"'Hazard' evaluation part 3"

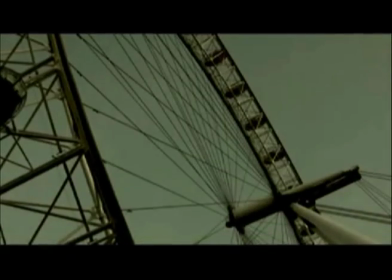(0:04)
We used a tint effect on our trailer to put yellow tint on our footage to give a diseased effect.
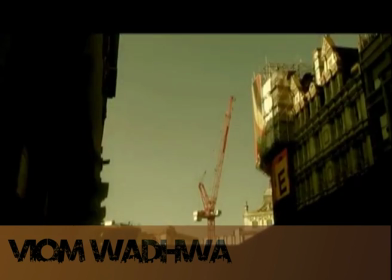(0:09)
We took this idea from the film 28 Days Later.
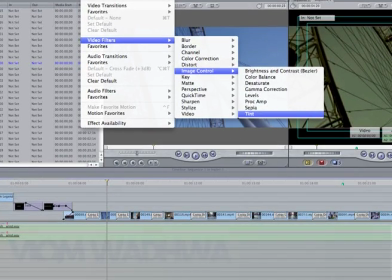(0:12)
To put the tint on, we first went to Effects in the top toolbar, then went down to Video Filters, selected Image Control, and picked Tint.
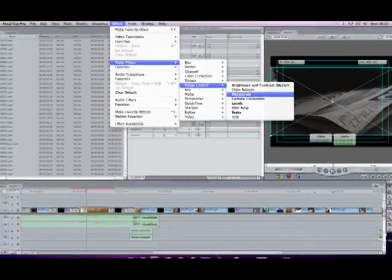(0:20)
We also used the desaturate effect on our footage.
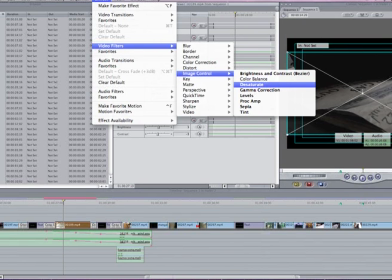(0:23)
We did this by again selecting Effect in the top toolbar, going down to Video Filters, selecting Image Control, and then picking Desaturate.
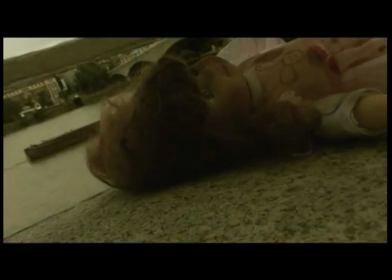(0:31)
The amount we desaturated depended on how bright the footage was. We used this effect to give a lifeless look to London so the audience knew there was no one around.
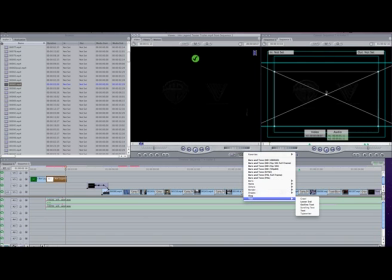(0:41)
We added text to our video by clicking the text tool on the viewer screen.
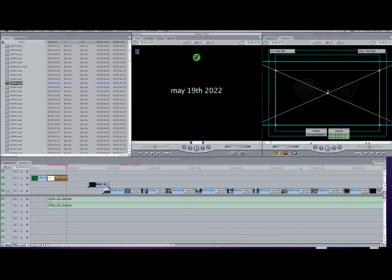(0:46)
We selected the Arial rounded empty bold font and added it to the timeline.
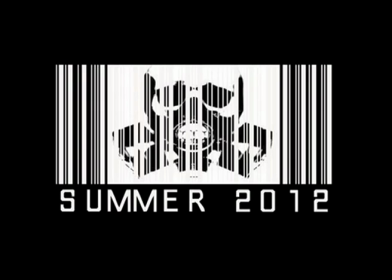(0:54)
We used the program Adobe Photoshop to create a logo for our film. We created a logo because we were having problems coming up with a name and saw that films like Star Trek and Transformers also used this in their teaser trailer. To create the logo, we selected a specialist barcode font that we downloaded from www.thefont.com.
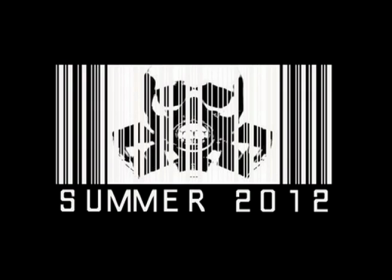(1:12)
We chose to write Summer 2012 in this font as this would be the release date for our film. We then inserted a gas mask image into Photoshop, inverted it so that it matched the colours of our barcode, and set the gas mask image layer over the text layer. We finally imported this image into Final Cut Pro into our trailer.
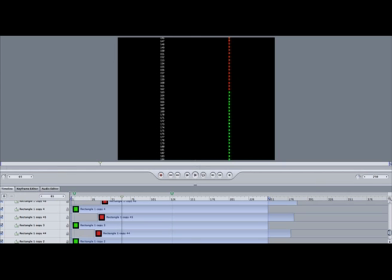(1:32)
We used the program Motion to create a short clip which indicated that there was more than one clone and that they were escaping fast. We did this by first writing a list of numbers to represent the clones. We then used the rectangle tool to draw a square.
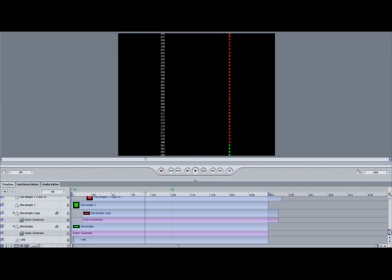(1:45)
We chose the color of the square to be green. We had to copy and paste each square in line with each number so that it represented the status of the clone.
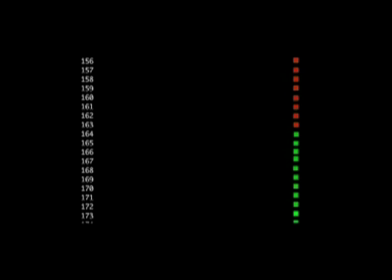(1:53)
To add animation to the clip, we changed the color from green to red to show that the clones had escaped.
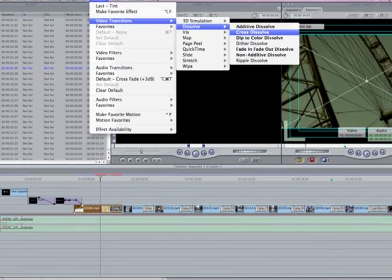(1:59)
We used fades and cuts in our trailer to go from one shot to another. We dissolved the establishing shots at the start to set the trailer up with a slow tempo.
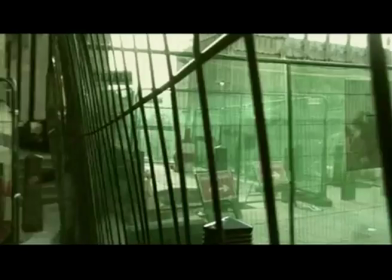(2:07)
As we moved on to the chase scene, we started to use cuts and shorter clips for up-tempo speed,
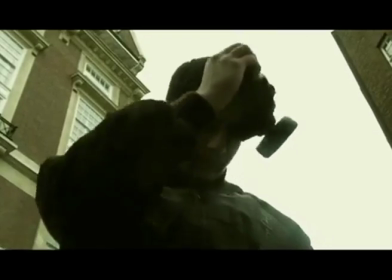(2:12)
as our film has some action element to it, and we thought this would help us show this to the audience. Wow, he makes it sound so easy. Now finally we go over to Kayleigh to see what the audience thinks.